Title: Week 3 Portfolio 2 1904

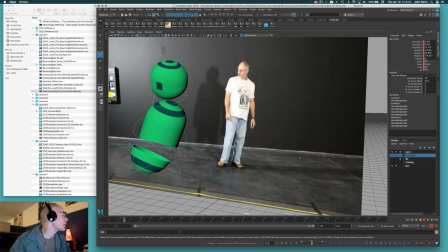If you look at my hips just before they start pushing up here, they don't just push up in a straight line. They push up. Let's see if we get a,
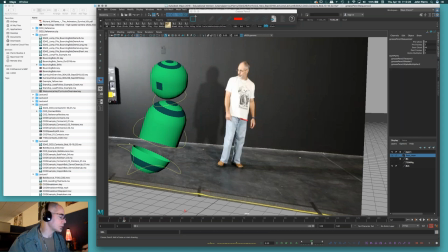you know, if maybe just kind of do this and then do this. You know, they don't come up in a straight line. They come up in more of a arc through here.
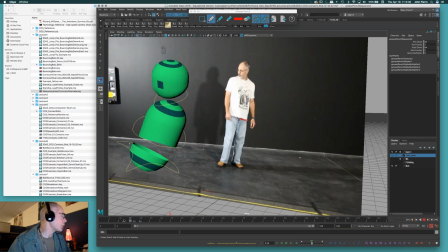And it's a subtle one, but it is an arc. See it? And you guys know most things move in arcs, okay? So how you create arcs. Now, Maya's not going to give us an arc here.
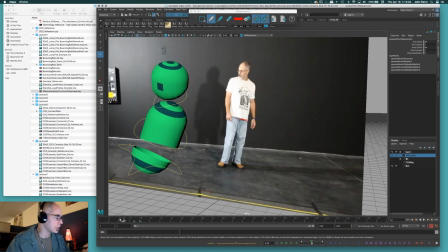Let's get out of there. We're just going to feel the hips come up kind of straight, okay? If I want to arc them, I actually have to build something to help the hips arc around. Actually, what this really is, it's really an anticipation
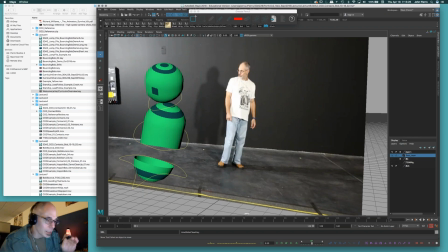to come slightly down, and that creates our arc, okay? So thinking like I was saying, if I want to anticipate the hips before they come up, and let me just give a little bit more time between here and here.
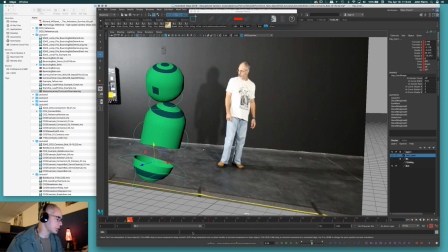Close up my timeline a little bit so you guys can see what I'm working with. So this is the pose, and then the hips are going to push up. Now let's make that arc first, where
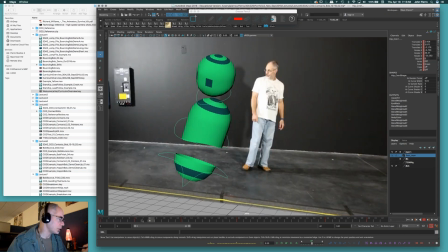I put a breakdown in here where the hips start to arc. So I'll key this again, and I'll say, hey, let's bring the hips slightly down and even over. And I'm even going to anticipate them with a squash, and maybe even a slight
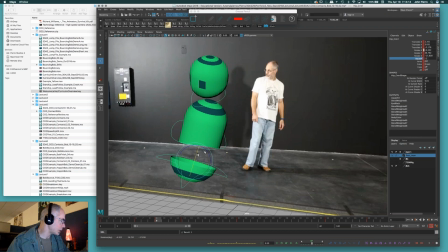tilt this way, you know, and then to keep the body more quiet, I'll kind of keep it back, maybe even translate it slightly up so it stays more up. Let's see if I get a little bit of the hips. I don't see it enough yet, so I'm going to push it a little bit more.
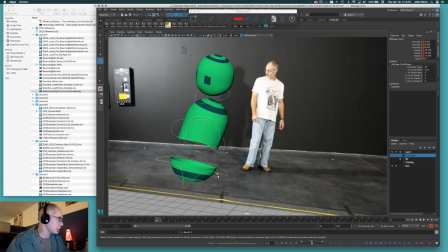See if I can make it feel it that way, yeah. And I also want it to come slightly down too, because I want to feel a little bit of that arc. So more down will make it arc. So there it's coming down and then arcing up, right? Ba-doom, okay?
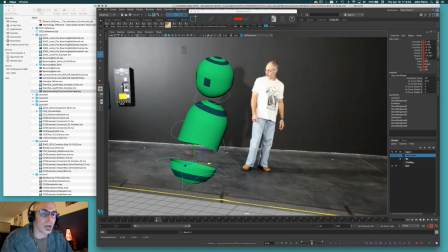You guys have probably heard somebody say at some point that anticipation strengthens your action, okay? This is, to me, how it strengthens your action. It starts to, first off, it contrasts, you know, the motion, you know, usually the direction, right?
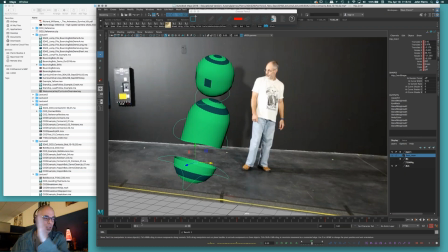Even if it's just the tilt, if I'm gonna have my hand, you know, tilt this way, maybe I anticipate it this way to tilt it that way, and it kind of, you know, you get more of a crack or something like that. So sometimes it gives you the contrast you need. But in this case, it also gives me a little bit of contrast,
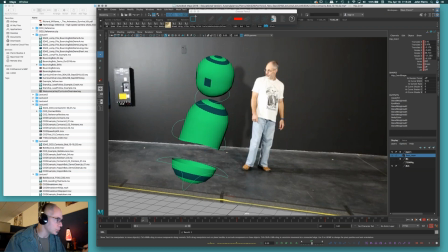but it helps create an arc for something to move a little bit smoother as opposed to just linear up and straight out, right? It gives it a slight slow out sometimes too, because it's usually a slightly slower motion, and maybe and like I said, in this case, it's going to help a little bit with the arcing. Boom.
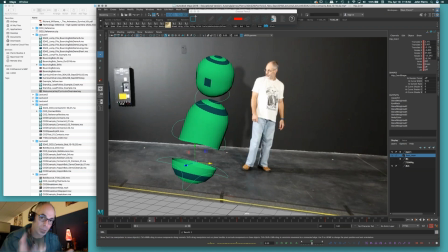So there is the idea again of, if I'm going to have my hips start this action to push my character back, I'm going to anticipate them and have them come in and then push up.
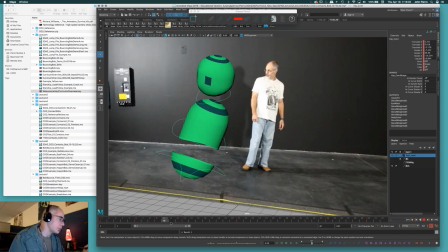So even in here, since I'm squashing the hips down, maybe at this point too, what I might do is stretch them up. Again, like the idea of the ball stretching in to make that collision, it stretches up. And then even here, I could break it down further. And if I wanted to put like another pose here,
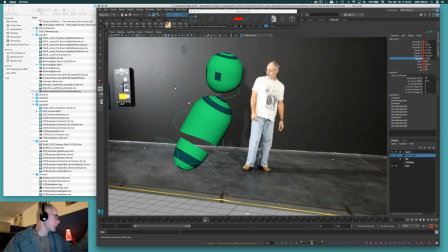to kind of key this. And this is where I might even, if I want to get a little bit more, this is where I can kind of squash these guys a little bit,
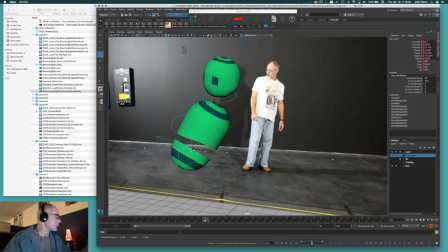get them a little bit closer, keep those hips kind of going up a little bit more, so I can try and get a little bit more of the anticipation, stretch, squash,
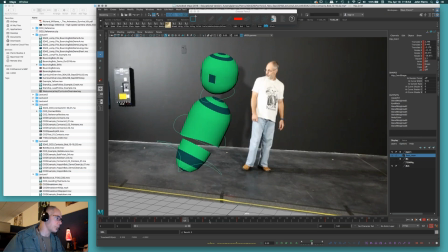and then everybody rocks back. So there's the collision idea, right? Ba-doom. Not just really working in here. Now I can sit there and try and work. If I'm happy with that, I can maybe get a little bit more drag on the head too, right?
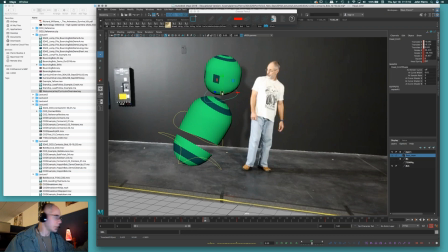On the squash, I'll just keep the head kind of coming more down and tilting more like this too, and see if we can get a little more drag. Boom, boom, boom, and then it opens up, right?
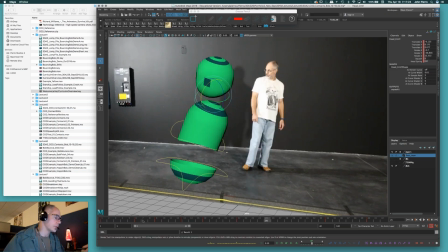That's that idea of like domino effect of collision, right? So that's kind of my goal here, is to get you guys doing that,
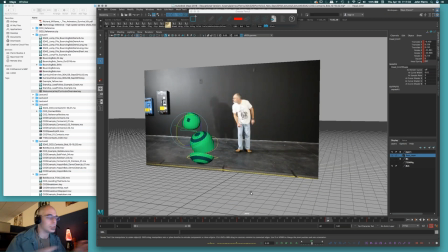looking at your reference, seeing how these, what are these actions, and then what you can gather out of this, and then what you really know, and what you can figure out. And that's all part of your job, is to figure it out, decide how you're going to create something that sells that idea.
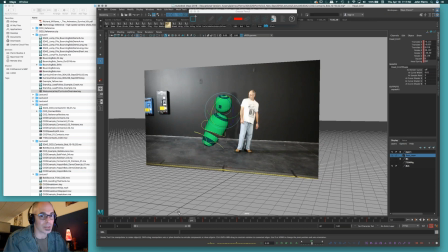And that's what you're trying to do as an animator. You're trying to sell it, right? It needs to, you know, it needs to be believable that there's mass and weight, and something has that believability.
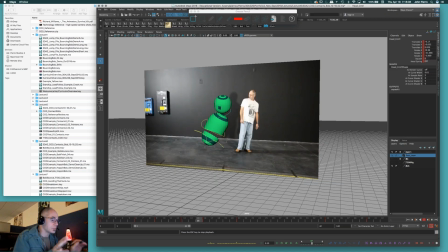Right now, the timing, I haven't really thought much about the timing. I'm just kind of making enough room, but I can kind of tweak the timing later. For me, I worry more about the changes, and then I worry about the timing and finessing from there, okay?
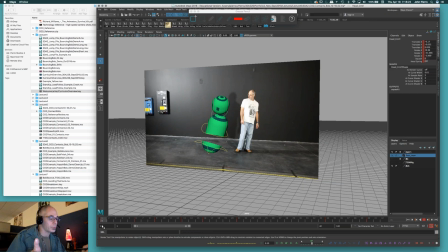All right, so that's really the first action. How do I go from my first main key to my first main anticipation? And that's using everything we've talked about this month, right? Got a burp, sorry.
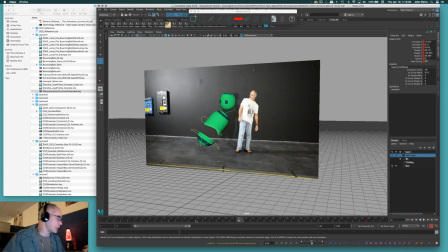Must be third cup of coffee gets to you after a while. So unprofessional, I know. All right. So how do we go from here to here, right? And even here, I really kind of feel like I'm pulling my body down.
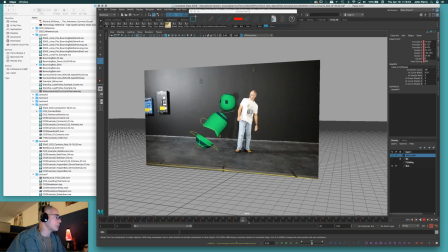So how am I pulling my body down? Well, my hips again, right? My hip drops and pulls down. And even too, I look at it and I go, oh, I'm coming through here. And then there's actually a little bit of something that pops.
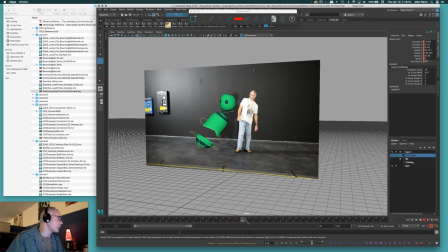My foot comes down, my hip pops forward a little bit, and then starts to pull. And as I'm doing here, I just kind of feel like, you know, what I'm feeling here is this hip and this leg dropping here. And even though my upper body's coming forward, I just see this line in it. You can even see my head.
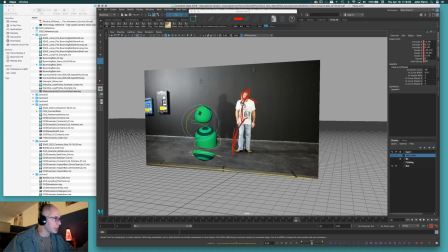It feels like it's distorting, right? You know, it's just falling into arc, and it's creating this arc because it's dragging, right? Because I'm pulling from my body. So this will drag my upper body, and then my upper body will whip forward, which will give it more power anyhow, right? So in this case, I want the body or the hips to come down.
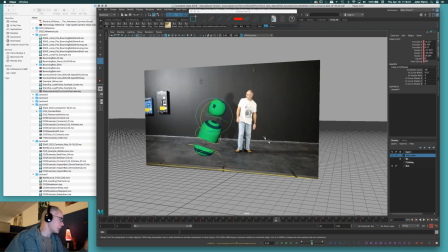So I might even take a pose that's farther down here where the hips are pulling down more, and key that. I'll kind of even leave it where it is, that's fine. But here's where I'll just say, hey, you're not gonna catch up with me yet. You're gonna be dragging, right?
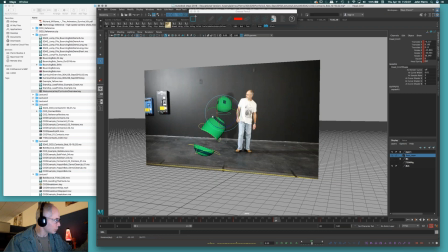And I'll drag this a little bit more so that I can keep the head more tilted like this, like it's kind of doing there, right? I might even then say this is pulling, so it's stretching. Since it stretches up again, I've got to counter it a little bit.
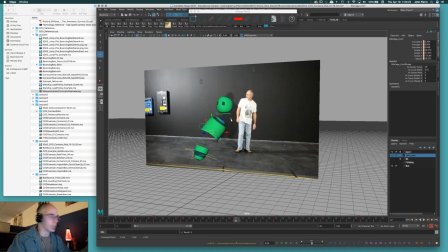I want it visually to be pulling down, so I'll do a little bit more of that. So I want to feel that, right? Boom, boom.